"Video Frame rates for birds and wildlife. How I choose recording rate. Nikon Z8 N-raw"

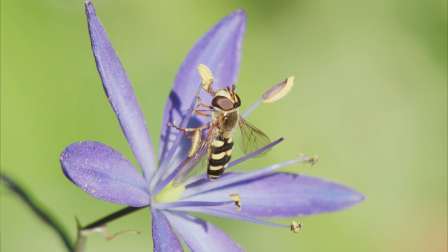So that would definitely be look great as well.
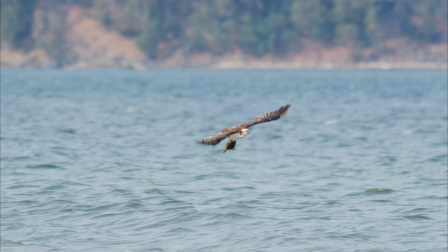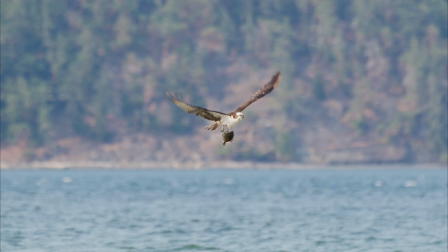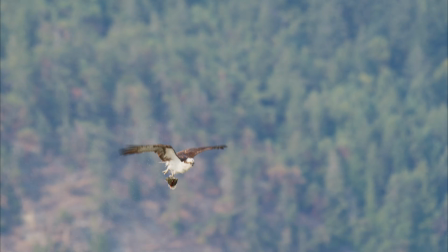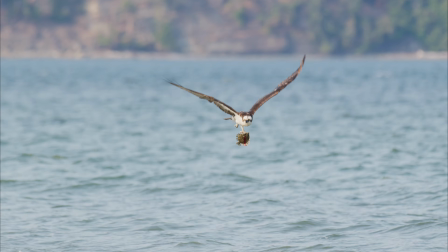This is where this 3.8K shines. 120 frames per second with the crop.
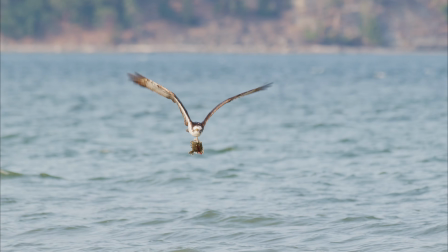So this osprey was feeding on flounders at quite a distance. He was quite a bit offshore.
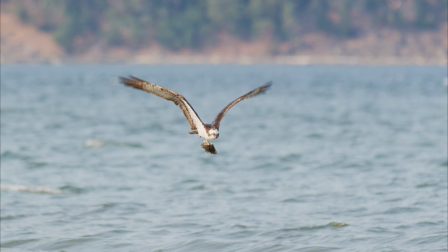So being able to use that crop factor,
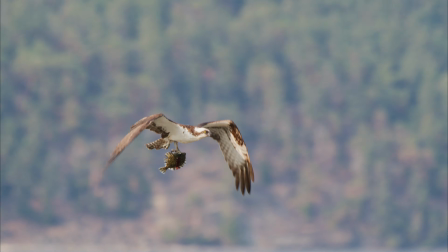they generally will catch the fish and they fly in quite low until they get closer to the shore and they lift up to go to the trees.
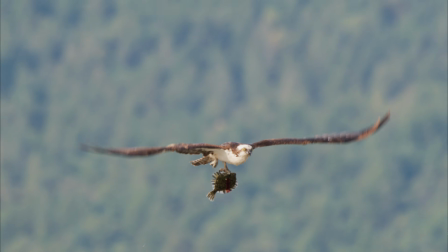So this was where, by having that crop factor, I'm at eye level when he's 100 meters offshore,
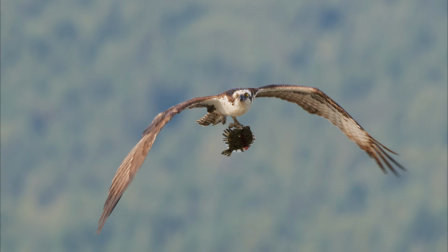and the camera kind of can track him really nicely. The footage looks fantastic.
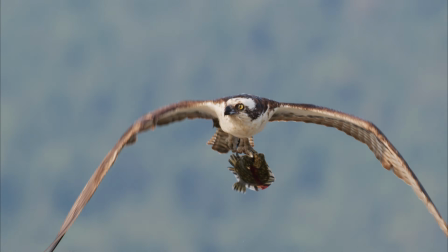This footage really speaks for itself, both for the clarity, the sharpness.
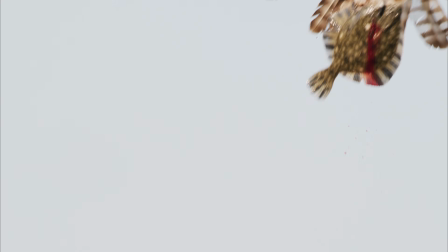Gives you a great idea of the autofocus of the Nikon Z8 with the 200 to 500, which is considered by most people too slow. The autofocus is too slow to work. Well, this gives you a good idea of how the autofocus can actually perform. That osprey kind of flew right at me, and even in video mode, this camera does an amazing job of tracking.
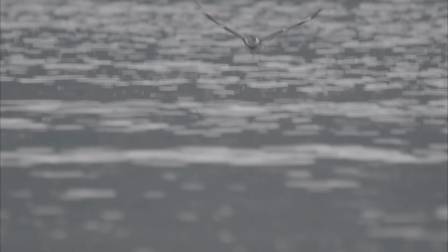Okay, this is kind of the real time. This gives you an example of just how quickly the motion's going on here. what we're trying to track. But you'll notice how this is the problem when you're shooting with the 120. I said it only works for slow motion.
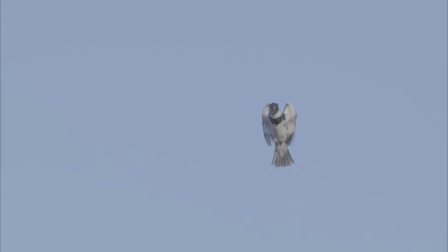So you can see how the wing beats are almost missed. Basically, it misses wing beats. So basically, it goes from one wing position to the next because you've dropped frame rates. The frame rates have been eliminated. So that's where, like I said, it works fine on a slow where there's no movement. You can slow it down. That's okay there. But when you're dealing with any sort of fast action, you will have to slow it down. You realize just how quick the motions are and how quick the sequences.
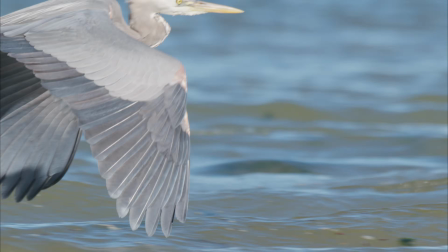That each of these video clips is insanely short duration.
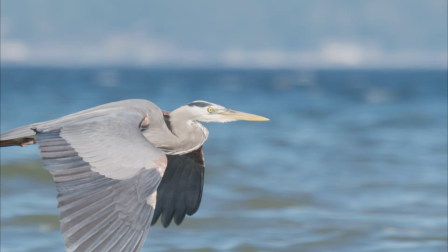That bird, it hovers, but then it's flying down and gone.
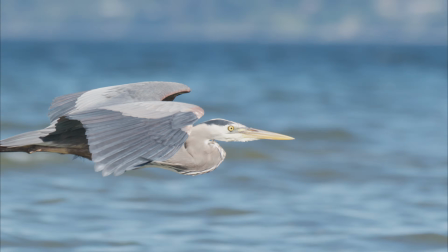And so having that 5 times longer footage with the 120 is just so useful.
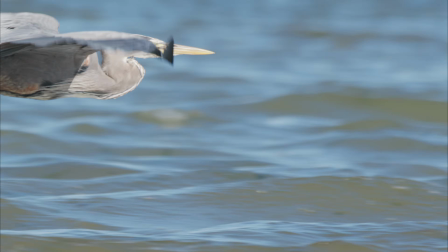The heron's flying by, really makes a difference having that extra footage. Like I said, just stretches everything out. Again, let's have a look at that clip there.
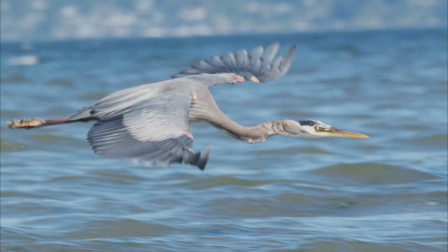So that's 6057. Let's just drop that on. So he said, you can see how long that, this flyby footage is.
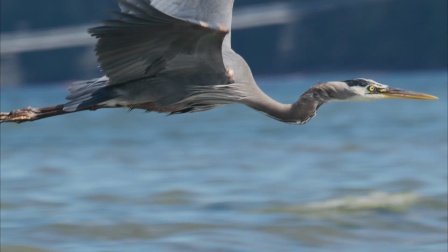You can see the feathers rippling. You can see the eye.
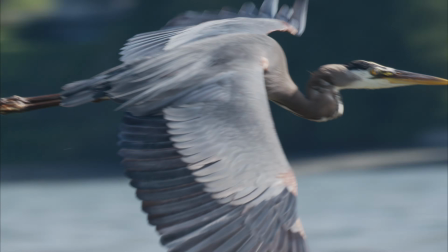Everything's just, you can, as the viewer of the video, you see so much of the heron. But when you get to the real-time clip here, just to give you an idea, this is what you're seeing from a real-time clip. There's virtually nothing there. It's such a short time span.
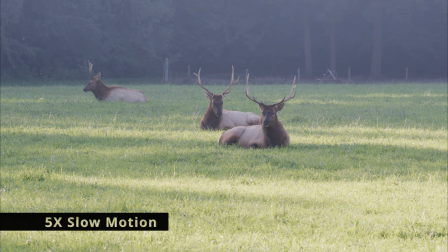And this example where you can take advantage of the crop. This is slowed right down.
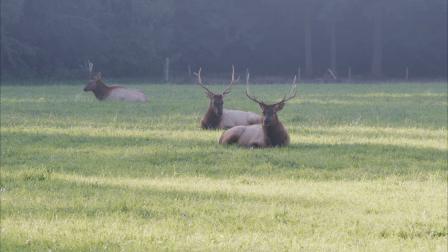If you played it back at real time, nothing would really change. There's so little movement in the footage. It'd be totally fine playing this back at real time, but even slow motion, there's not much happening. So it's a really nice serene clip of the herd sitting down that no one would notice whether it was slow motion or not.
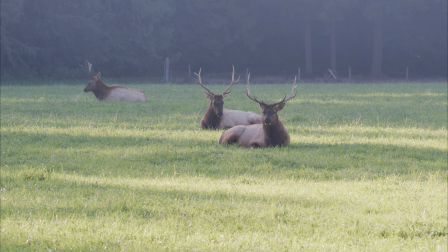But you gain that crop factor.